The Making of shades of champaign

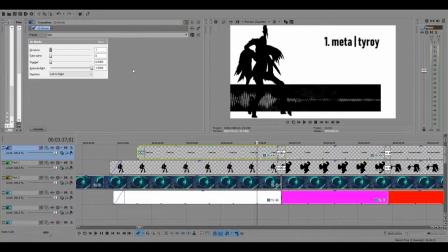498s
I applied a 3D spin effect to both the text and the silhouettes so that they would transition on the beats of the song.
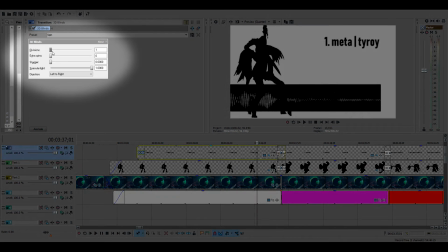505s
So as we can see here, I have one division that'll create a single spin. It is also a preset effect in Vegas, so you can just throw spin onto the clip and it'll spin for you.
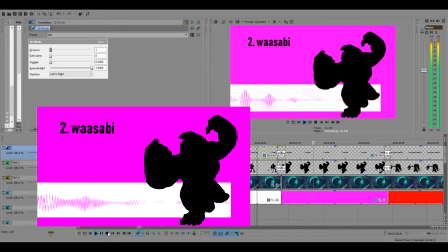517s
And as we can see, the silhouette completely rotates.
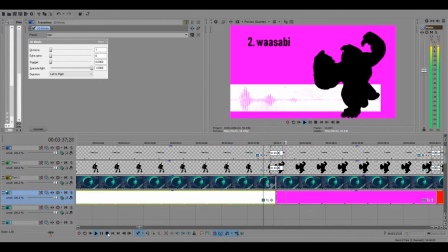526s
In order to get this quick, sharp spin here, the duration of the transition needs to be very short.
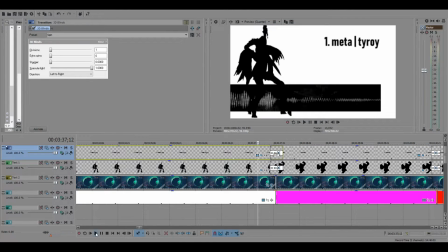535s
In this case, a short spin works very nicely because the beat that is playing alongside it is also very short.
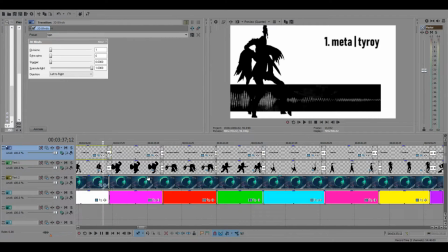542s
This is a very important video editing concept. Animations that are meant to go along with beats of the song should demonstrate the sound effect visually.
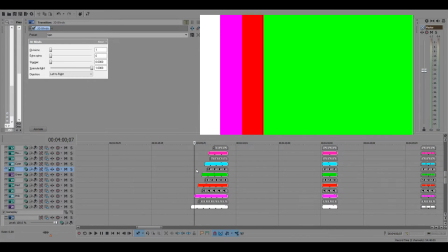554s
Moving on to the color splashes. I keyframed the colors to cascade in front of each other.
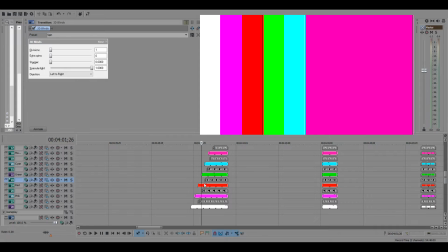562s
So white appears, then pink, then red, then green, then the cyan, and so on and so forth.
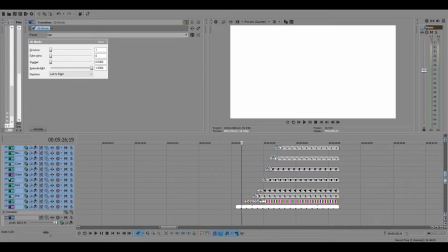570s
When we reach the end, the only sound going on in the background is the vocalist, so I found it appropriate to apply a single white screen here.
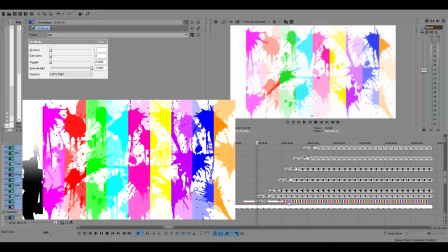580s
I have a screenshot of all the colors cascaded in front of each other,
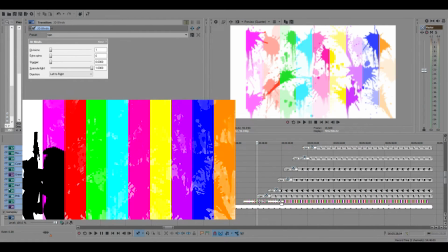584s
and I applied a gradient wipe with the paint splash effect here.
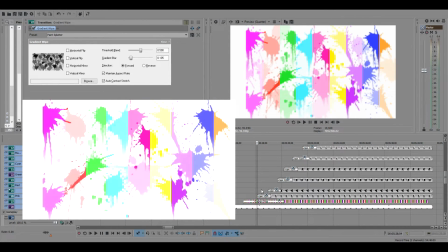590s
And that gives us this nice sort of Splatoon-esque color transition.
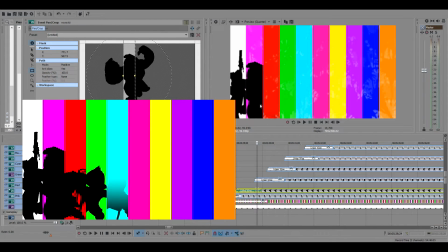597s
The silhouettes have been masked such that they remain within their respective colors, and I have them linear wiped from bottom to top. I do this one by one until all the characters are revealed,
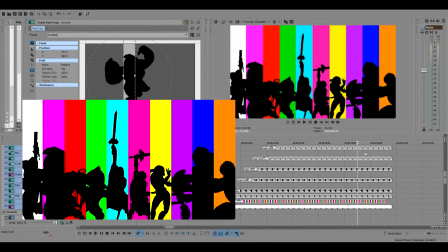610s
and then I fade in the final text, Shades of Champaign.
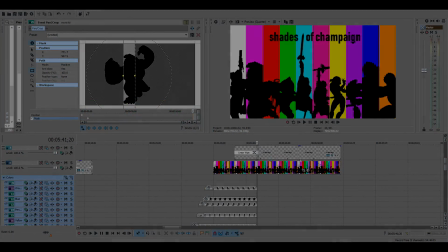That brings us to the end of Shades of Champaign. I know I didn't go into too much detail with this one, but really there wasn't that much to talk about.
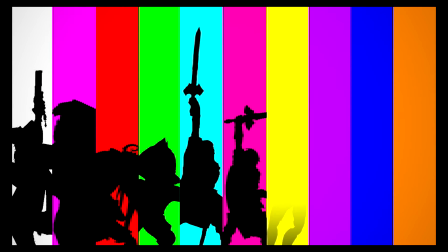629s
My goal with this video was to help explain some of the thought process that went into developing Shades of Champaign.
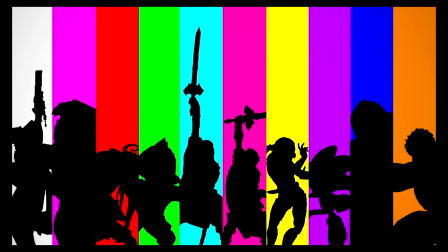636s
Thank you for watching. This may be the last Smash 4 PR video, but I still have a few others to go over in terms of making the making of series. The rest of those videos are going to involve a lot more detail since there's a lot more depth to those.
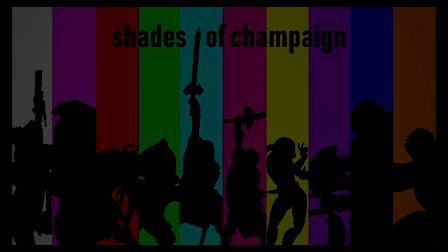652s
Look forward to it.